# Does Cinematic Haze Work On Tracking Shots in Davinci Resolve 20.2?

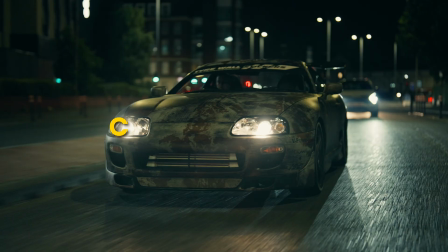0s
Today we'll be looking at DaVinci Resolve 20.2 Cinematic Haze Effect with tracking shots.
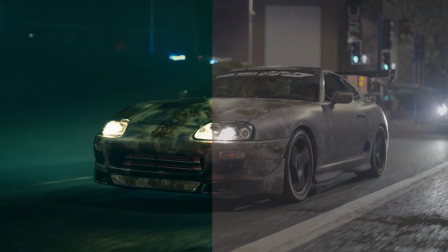4s
In our previous video we looked at a static shot, but this time we're going to be looking at tracking shots, particularly car tracking shots, and how it actually affects and works with these type of shots. Is it usable? Is it not usable? Let's head into DaVinci Resolve and find out.
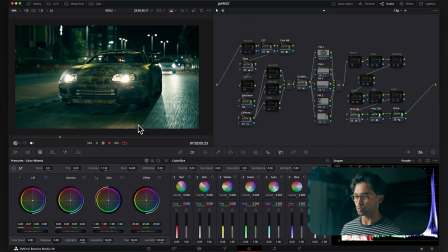17s
We have this really nice tracking shot in the nighttime of this really nice Mark IV Supra, and we have the cinematic haze that I already have applied here.
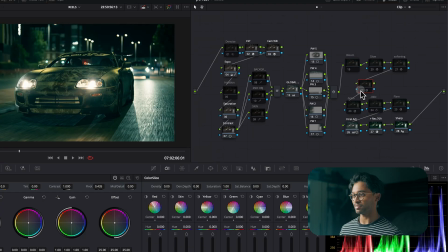25s
So we have a before and an after, and you can see how much of a difference it kind of makes.
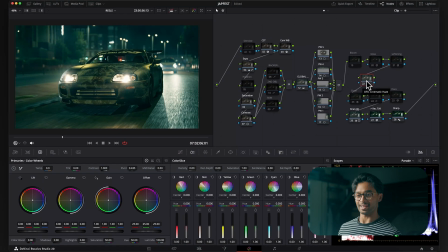31s
So the more I'm using this cinematic haze, the more I'm being amazed at its capabilities. But I'm just going to get rid of this now. We can start from scratch. So I'm going to come over here.
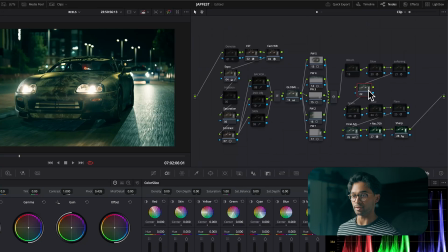42s
I'm just going to make a new node right here, and I'm going to come over to my effects, and you're going to type in cinematic haze and bring this in.
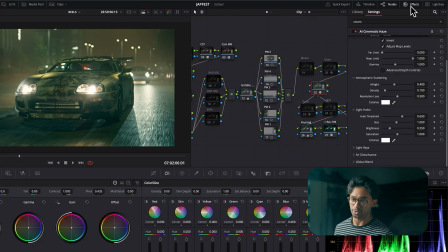51s
Remember, you need DaVinci Resolve 20.2 and you need the studio version of DaVinci Resolve to be able to utilize this. And already we have this amazing before and an after.
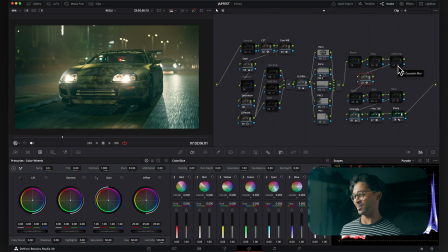60s
It's giving very Need for Speed underground type of vibes, which is kind of awesome, to be honest. And already I don't really need to do too much to this. Here we have the car, and you can press depth map preview and you can see where the fog is going to be affecting.
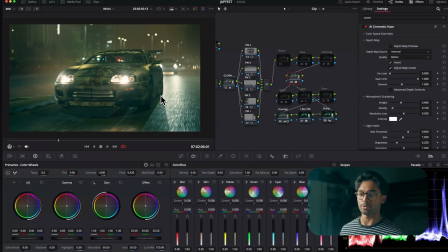74s
If it's affecting too much of the car, which is like close to the camera, we can affect the near limit, which is basically things closest.
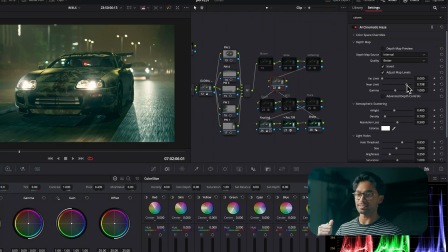81s
So you can bring this down, it'll push the haze like backwards, as you can see here.
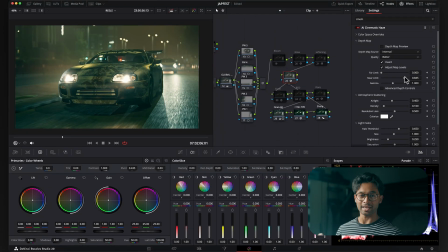86s
But we kind of want it, I mean, you can bring it in really heavily to close towards the camera, but I just want to bring it just a little bit further behind the Supra like this. You want maybe a little bit to kind of interfere with the car, as it kind of helps to kind of blend things in somewhat.
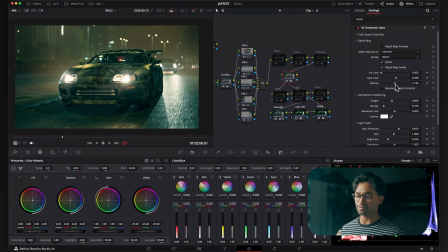102s
And then you have the gamma, which is kind of like the strength of the density for the beginning, but I prefer using the air light and the density slider down here.
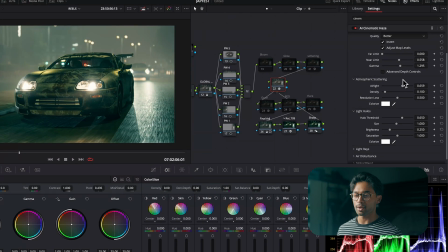110s
So we're going to come over to atmospheric scattering and we can increase this, and this kind of brighten out the density that we have here, and I kind of like this. And then you can have the density, which is basically how thick the fog is,
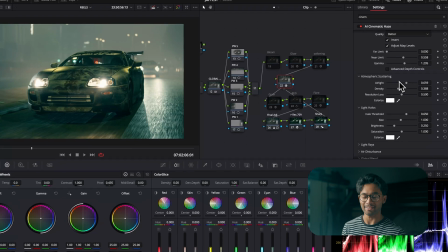122s
and this is looking really nice. So if you're wanting like a really heavy night scene like this, this is looking really nice.
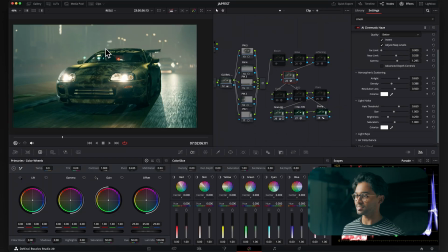129s
But the problem with this is that this density, this fog, is very white, but we have this gray that we've applied that's very green, so we can actually add color towards this using the colorize,
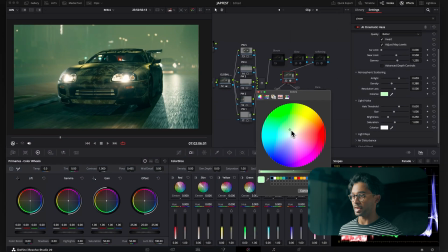141s
and we can shift this color towards a particular color that we wish to kind of move towards. And maybe even just a little bit of blue is kind of nice.
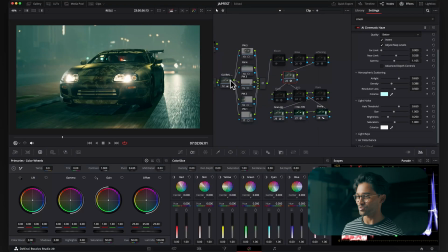149s
Honestly, already before and then after, it looks like real fog or haze has been applied to this particular scene.
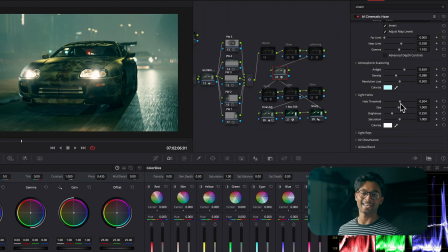156s
Now we have our light halos here, and our light halo threshold will detect like the brightest areas, which will basically be like the light areas. And you can come over to your brightness, and basically if I decrease the size, you can see what the light halos basically do.
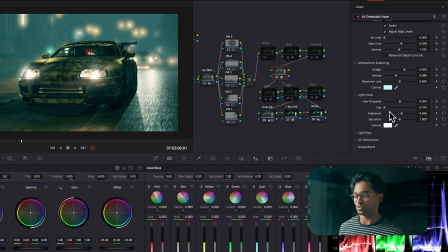171s
You'll make a halo of light around the brightest regions of your image, but you can adjust that threshold if you so wish.
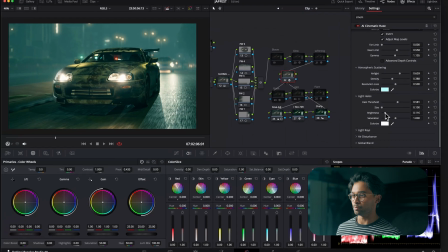177s
It'll almost act like a bloom, so I can bring this down or up.
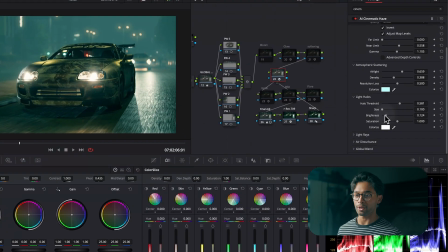180s
It actually looks really good with no light halo, but I can increase the brightness maybe a bit and increase the size. But for now, I'm just going to keep this off because I do really like this really clean look. Then we have light rays. One of you asked me in the previous video, like, do the light rays track?
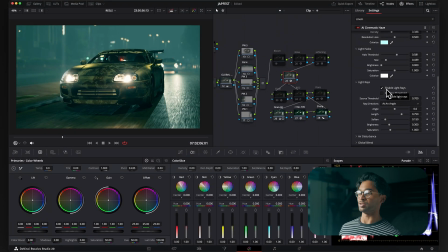195s
And basically, because you're using depth map, light rays will essentially work with like shine threshold almost, where whatever's like kind of like the brightest regions or the region that you've told it to kind of affect,
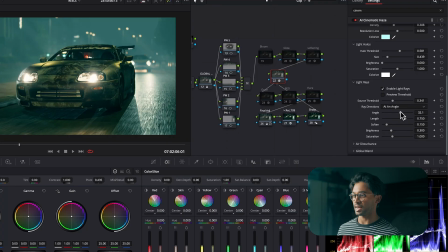207s
it'll affect those regions. So when, if I was to put this at an angle like this, you can see if I press play,
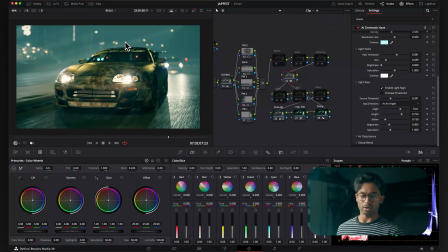216s
whatever bright, it's like kind of like a glow, whatever bright region is being affected by the light ray, any new areas that come up will basically then be affected or not affected by, if that makes any sense whatsoever.
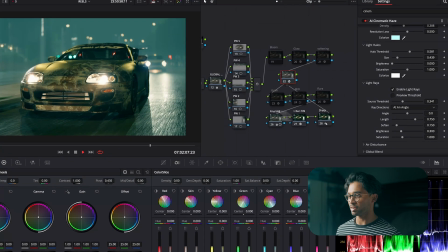226s
Obviously this is a little bit crazy and you're not really going to get these type of light flares, but this downward kind of light ray is kind of cool,
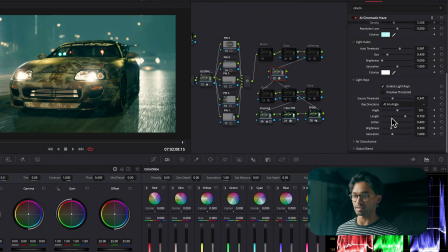233s
and maybe I just want to soften that up to kind of make it a bit more realistic. And you can decrease the lengthening downwards, and I'll just bring the brightness down, but just ever so slightly, maybe even a little bit of an angle like this.
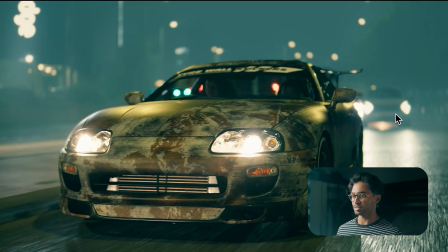247s
This is looking really nice.